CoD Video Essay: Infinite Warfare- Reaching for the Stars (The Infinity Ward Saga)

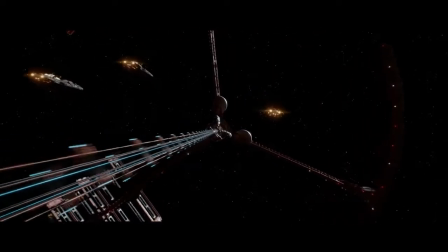Sure, destroy the one planet solar system hospitable for human life without any major terraforming efforts.
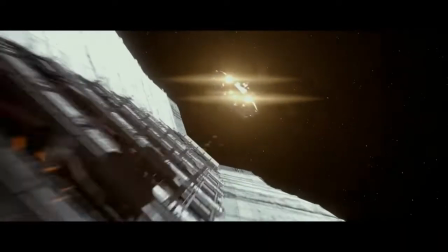That's a great plan. If the SDF just wanted to take over the planet and rule it as they see fit, that would be fine.
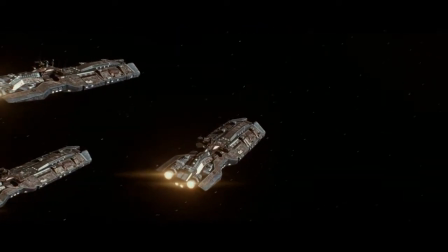If I were born on Mars, I'd probably be jealous of people that got to grow up on Earth too. That would totally make sense for a villain's motivation.
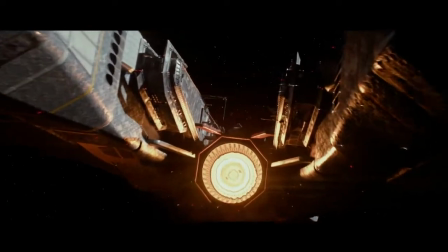But, like the Federation, all the SDF really seems to care about is simply destroying everything they can just because, which makes them underwhelming villains.
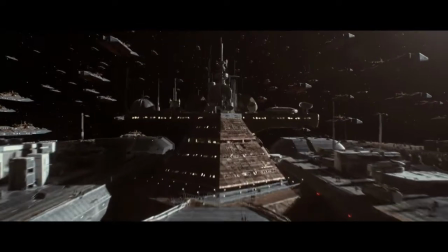That being said, I still think they're more effective than the Federation in being intimidating villains, but that partly has to do with how our heroes are written.
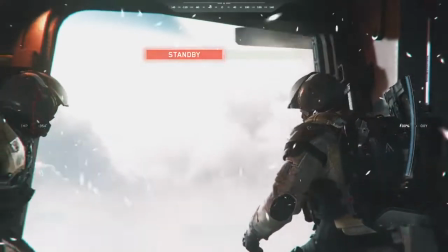So with the SDF encroaching on territory claimed by the United Nations Space Alliance,
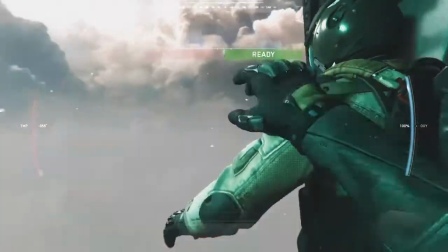a special squad of Special Combat Air Recon Troopers, or SCARs, are sent into a black site that recently went dark.
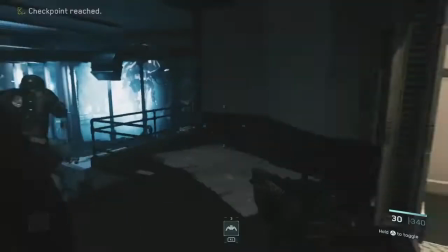The site was making experimental weaponry and has been blatantly attacked by the SDF.
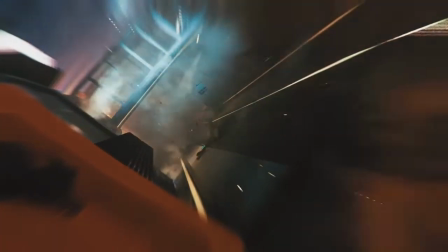The SCARs go in and scuttle the base to make sure the SDF can't claim any of the prototype technology,
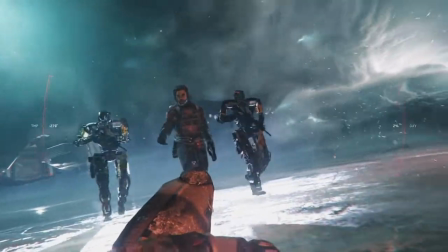but get caught in the explosion. Wounded and leaking oxygen, they're soon at the mercy of the SDF and their commander, Admiral Koch.
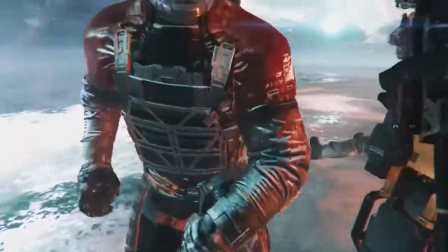If he looks familiar to you, that's because he's played by Kit Harington of Game of Thrones fame. Now, do you remember when I said this a few videos ago?
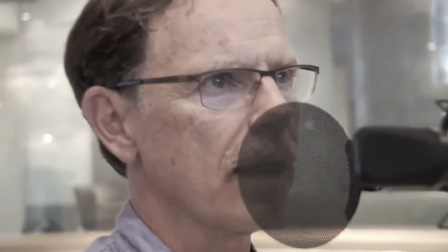It feels a little odd that these big names are attached to these pretty basic characters, but Call of Duty has always been wonky with how they use their celebrity talent.
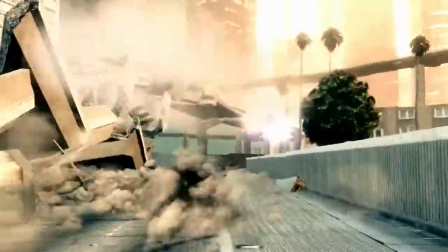But that's a tirade for another day, though. Well, that day is today. Unlike their sister studios, Infinity Ward doesn't really understand how to utilize their celebrity talent very well.
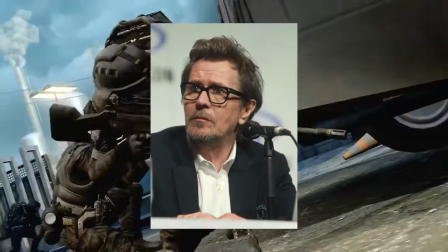Treyarch has made good use of actors such as Gary Oldman, Michael Rooker, and Tony Todd in the Black Ops games.
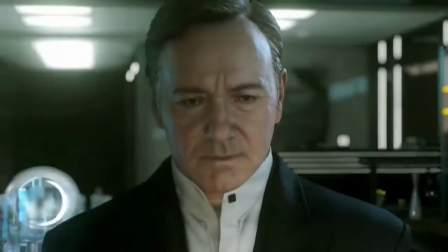Meanwhile, Sledgehammer utilized Kevin Spacey well in Advanced Warfare by casting him as the villain, which has honestly helped that inclusion age better than it probably should have. Infinity Ward, meanwhile, has gotten their own big-name talent to appear in these games and has squandered their use after Modern Warfare 2. Four heavy hitters featured in Modern Warfare 3, but given that that was the end of the trilogy, their characters couldn't be utilized in a fashion that took away from the pre-existing ones, and so not much was done with them.
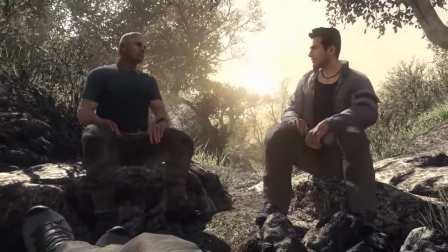Ghost had an opportunity to do this better, but bad direction and poor writing helped kill any gravitas the known names could have brought to their roles.
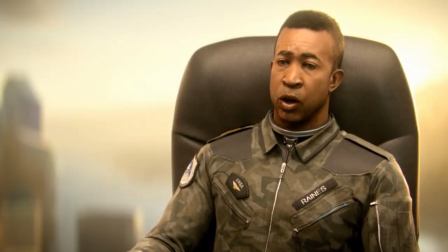While Infinite Warfare does use John Marshall Jones well in his role as Admiral Raines, the bigger name here is clearly Kit Harington.
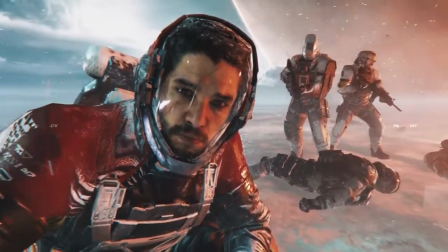Naturally, his face was plastered all over the marketing for the game, as Game of Thrones was still popular at the time.
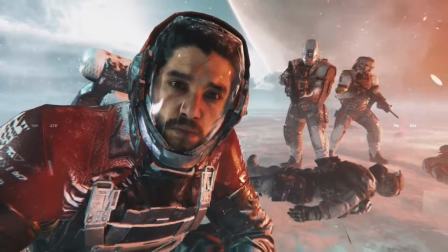However, for people wanting to see a more recognizable face in the game or a compelling villain, well, you're out of luck.
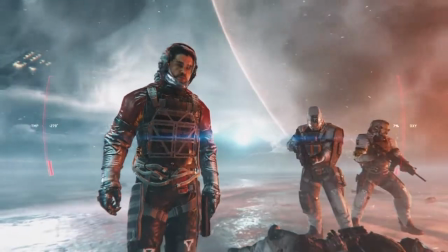In 2016, Koch has barely more screen time and influence on the game than Khaled Al-Assad did in Modern Warfare 1.
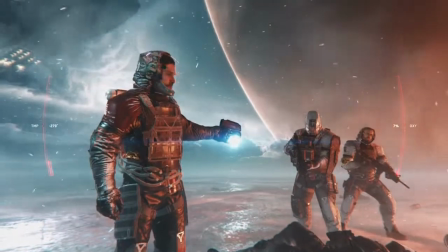And the moments where he is on screen is just routine villain stuff. See, there he goes killing his own underlings to show that he doesn't care.
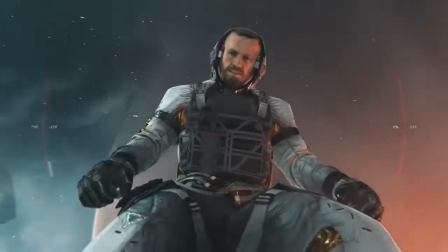Koch then commands the scars to be executed as he dramatically walks away. Thankfully, while the villains are overall a pretty generic bunch, we now get introduced to our protagonists.
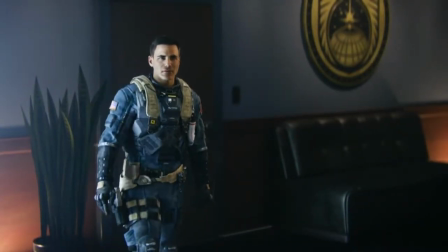Turns out that mission was footage that was being viewed at UNSA headquarters in Geneva back on Earth.
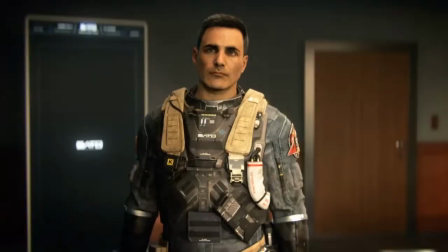Lieutenant Nick Reyes takes it in as Admiral Raines gives him the rundown on the situation.
This is a deliberate act of aggression, Admiral.
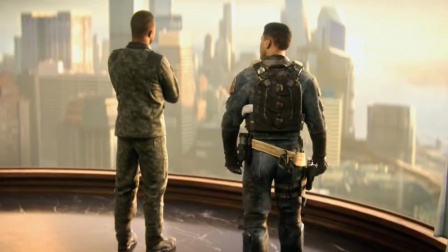We should be out there on patrol, not down here throwing confetti. The rules of engagement prohibit definitive action under these circumstances.
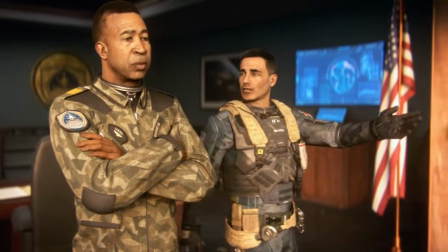So we stand by with our barrels in the sand and we watch a Fleet Week parade? Lieutenant Reyes, make no mistake.
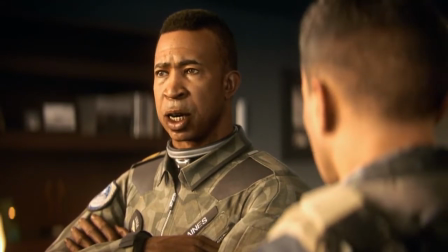My instincts, which are aligned indelibly with your own, are that we need to engage.
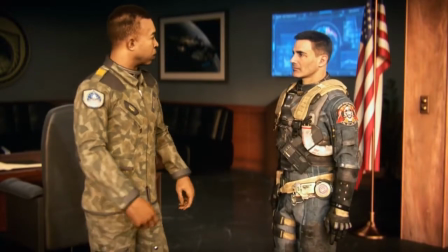Why don't we, sir?
If Reyes sounds familiar to you, that's because he's voiced by Brian Bloom, who is no stranger to voice acting in Call of Duty games.
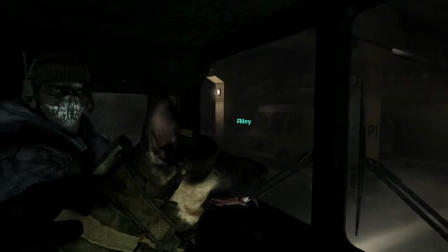He was the voice of Keegan in Ghosts.
Watch and learn, kid.
The voice of several extras in Modern Warfare 2 and 3.
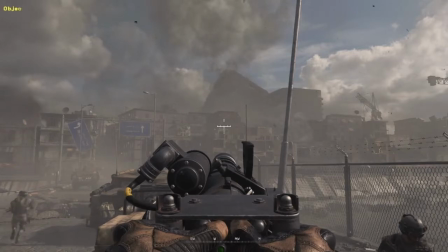Oscar, and, well, you probably recognize this one.
Tactical nuke incoming!
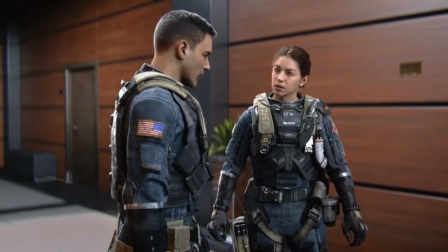And already, Infinite Warfare is a step above Ghosts in its storytelling. One of the things that dragged Ghosts down was the moody preteen goth phase cutscenes.
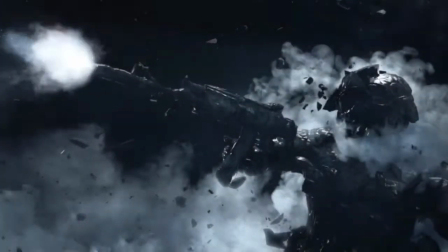While they fit the tone of what the game was going for, they were counteractive in helping you identify with the characters, and most of the moments where they tried to connect you to them were short-lived and in-engine.
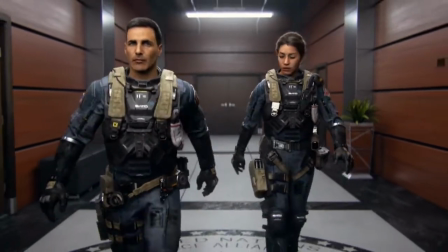Here, Infinity Ward has finally caught up with Treyarch and Sledgehammer by utilizing pre-rendered mocap cutscenes.
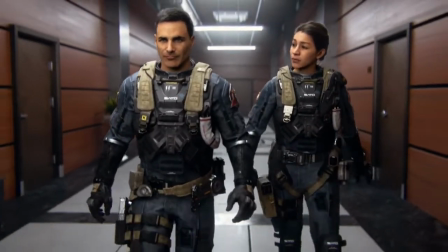Thanks to these, we can actually see the emotions on the faces of the characters as they interact. That goes a long way in helping us get attached to these characters and believing that they're real.
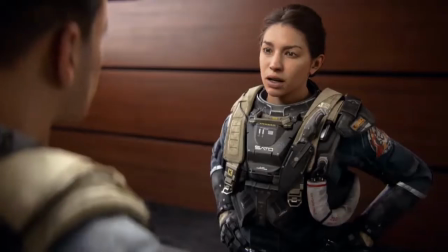So while the SDF appears to be on the offensive, the UNSA is forced to sit back while their Fleet Week celebrations happen.
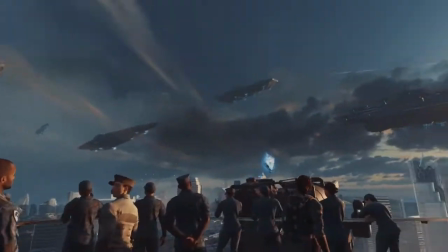And might I say, this game is really good looking.
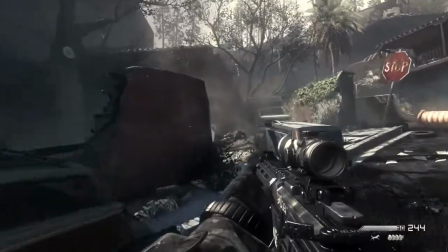The muted, earthy tones of Ghosts have not aged as well graphically thanks to the game being split between two different console generations.
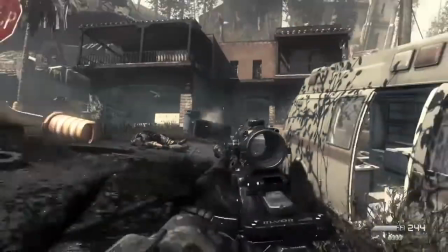Not to mention the post-apocalyptic rundown style was even a little old when it released, which is the same year The Last of Us was.
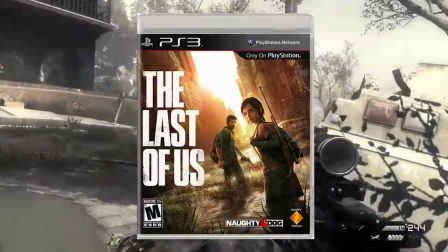Well, you know, the first time.